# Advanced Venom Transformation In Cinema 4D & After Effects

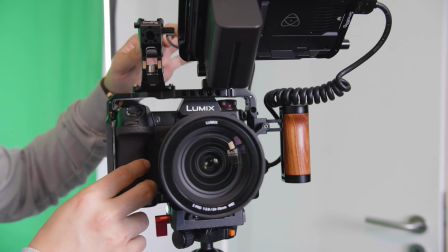210s
I'm also going to be recording here with the Panasonic S1H and
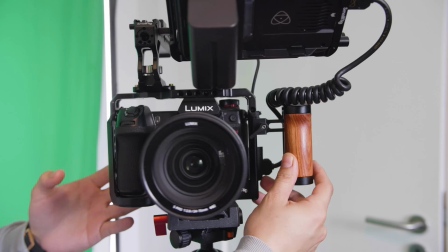217s
I've set this up with the small rig cage which is really awesome and makes it a lot more comfortable to
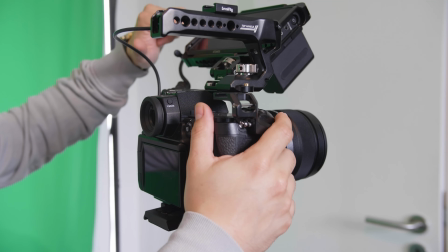223s
use as a cinema camera and I'm also using the Atomos Ninja 5 which is connected to the S1H and this allows
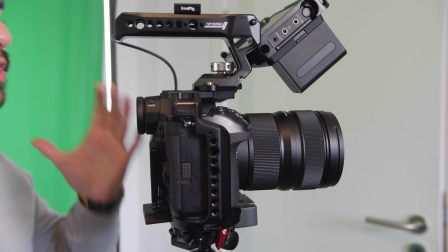229s
you to capture a lot more data in ProRes RAW which is just insane and that's going to help me a ton with keying so I will have a lot of color data and also in general when you're recording the Panasonic S1H is a very worthy cinema camera so I have a lot more dynamic range and a lot more color to play with I definitely want to dive in that more so yeah let's record.
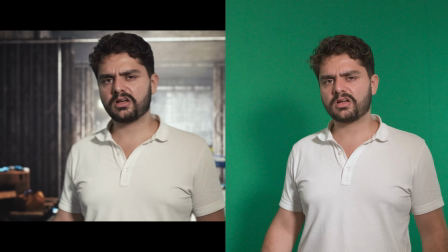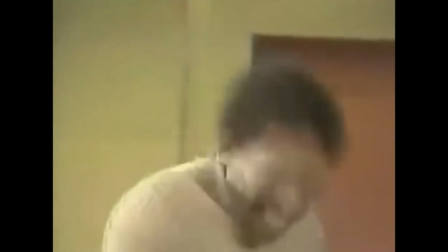All right so now that we have our footage we can start anticipating on what kind of animation we want to add to our 3D Venom models.
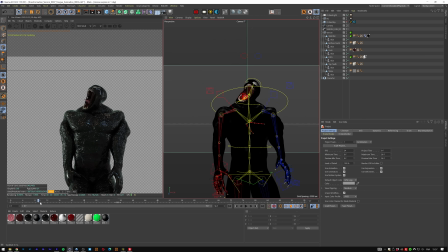274s
So the first thing that I've done is making sure that Venom looks in the kind of same spot that I am when I'm recording on the green screen. So I also lower the position of Venom because Venom is I think around 2 meter and 70 centimeters, not sure how much that is in feet but that's a whole lot taller than me so I bended
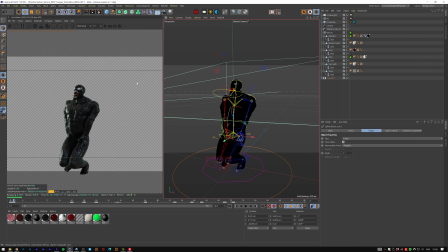293s
him down so he is around my size and then I also animated him to grow and move up and actually overpower the scene so I animated my 3d venom then I optimized my scene to render it with octane
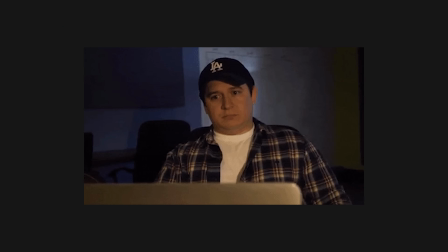306s
render engine I exported everything into Adobe After Effects and now I'm left with my original footage and my Venom animation.
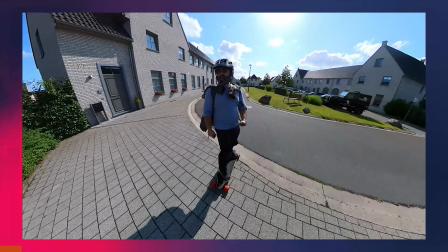315s
So Meepo sent over this V4 for me to enjoy riding these electric long boards.
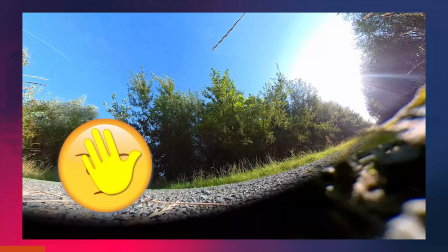320s
It feels like I'm surfing on the street. It's just such a free feeling. The only thing that you have to be cautious with is that you're very safe while doing so because if you're not present in the moment it can be dangerous. So if you end up winning this one make sure that you wear a helmet so you can continue watching my videos. Alright so what do you actually have to do in order to win. So the first thing that you will need to do is just download my Venom animation with the link in the description below. And what I want you to do with that is completely up to you. I want you to either create a video or a photo where you're using my Venom 3D model. And you don't even have to be good, the most important thing is that it's creative and it has a proof of concept. So whatever our team thinks has the best proof of concept will actually win the board. So it's a really fun experiment, your chances of winning are super high. So I would definitely try it out. So download Venom with the link in the description.
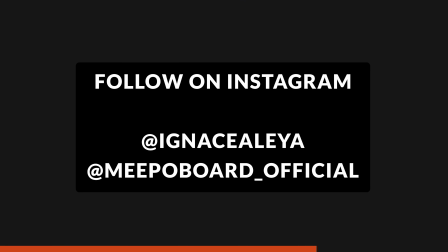373s
And then the second thing you would have to do is follow me on Instagram and post your results there. Make sure that you tag me in your results. It can either be a story or a post or a reel. It's completely up to you, be creative with it. Just use the Venom and actually follow me on Instagram and tag me. So it's completely up to you, be creative with it and let the best win. I'm really looking forward to making someone happy with a Meepo V4 so then you can feel exactly what I'm feeling when I go on a ride after a long day of work.
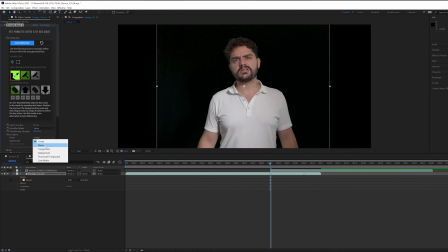401s
Alright, so back to the video. I have myself here on the green screen. So I will key myself out and now I'm going to try the moment when I want the transformation to start.
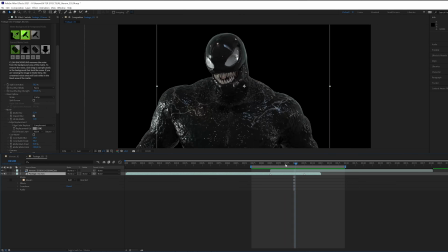410s
I will make a marker here and then around a second later I'm going to make another marker. I want my transformation to last around maximum one second. And basically what I have used to create all of this is using the Puppet Warp tool and the Liquify tool. These two tools are super powerful when you want to do morphing in Adobe After Effects.
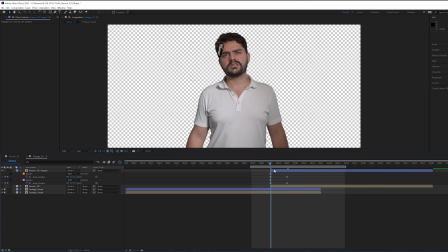430s
This will make keyframes for that mesh on that position and then I just tried to match either myself and Venom for that
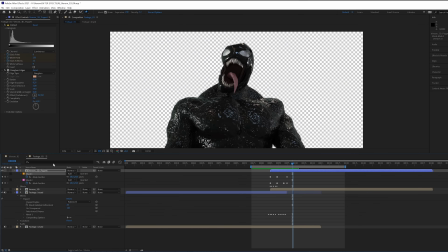436s
entire second so the transformation would actually look genuine and actually look like he is transforming for myself.